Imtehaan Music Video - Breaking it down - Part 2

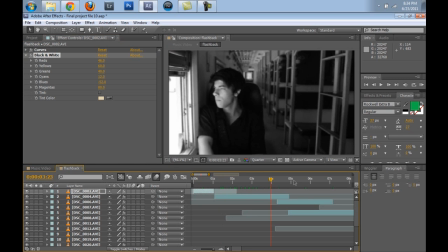[12:10]
And this is how I color corrected most of the video.
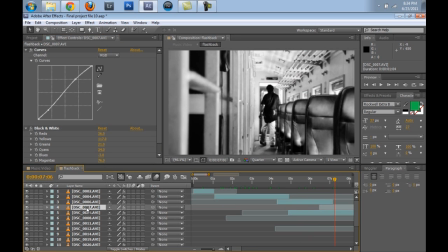[12:16]
Even the chairs, if you can go onto this layer and turn, this is the correct layer.
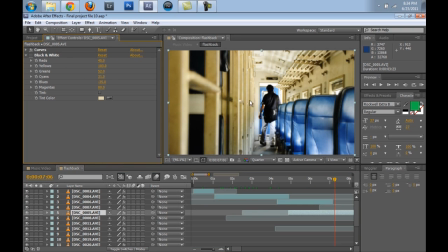[12:27]
If I turn off the black and white plugin, you can see the chairs being really blue, and I did the same with the chairs. If I turn on the black and white plugin, the chairs are really contrasty, and these chairs really were adding the depth in this portion of the footage.
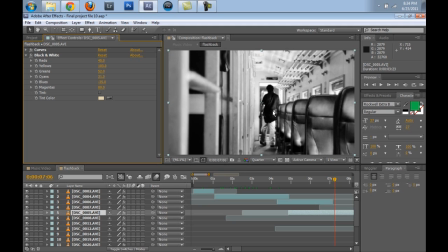[12:47]
So I really wanted them to stand out, and they directly, as you can see, that they directly follow the path of Shamoon. So your eye automatically moves on to this guy.
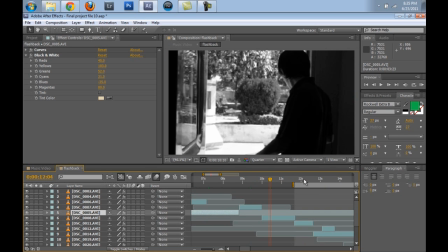[13:04]
I did the same thing everywhere, and
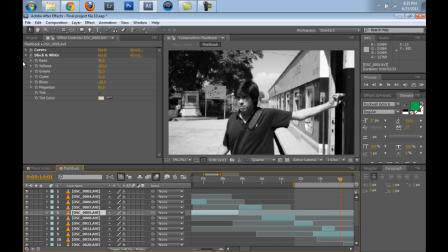[13:09]
adjusted the blues, reds, and the greens, and the cyans, and the yellows, and the reds according to what I felt was right.
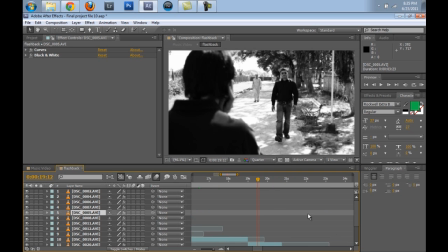[13:18]
There wasn't any rocket science, or there aren't any standard numbers that I can really tell you about.
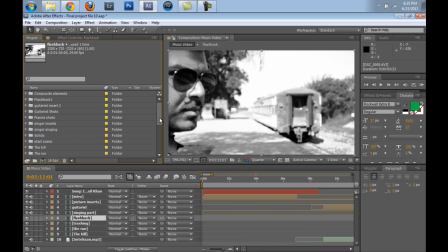[13:25]
Well, that is about it, and this is the end of my write-up of my editing project, and I hope that you enjoyed and understood this tutorial, and hope to see you next time. Bye bye, and Allah Hafiz.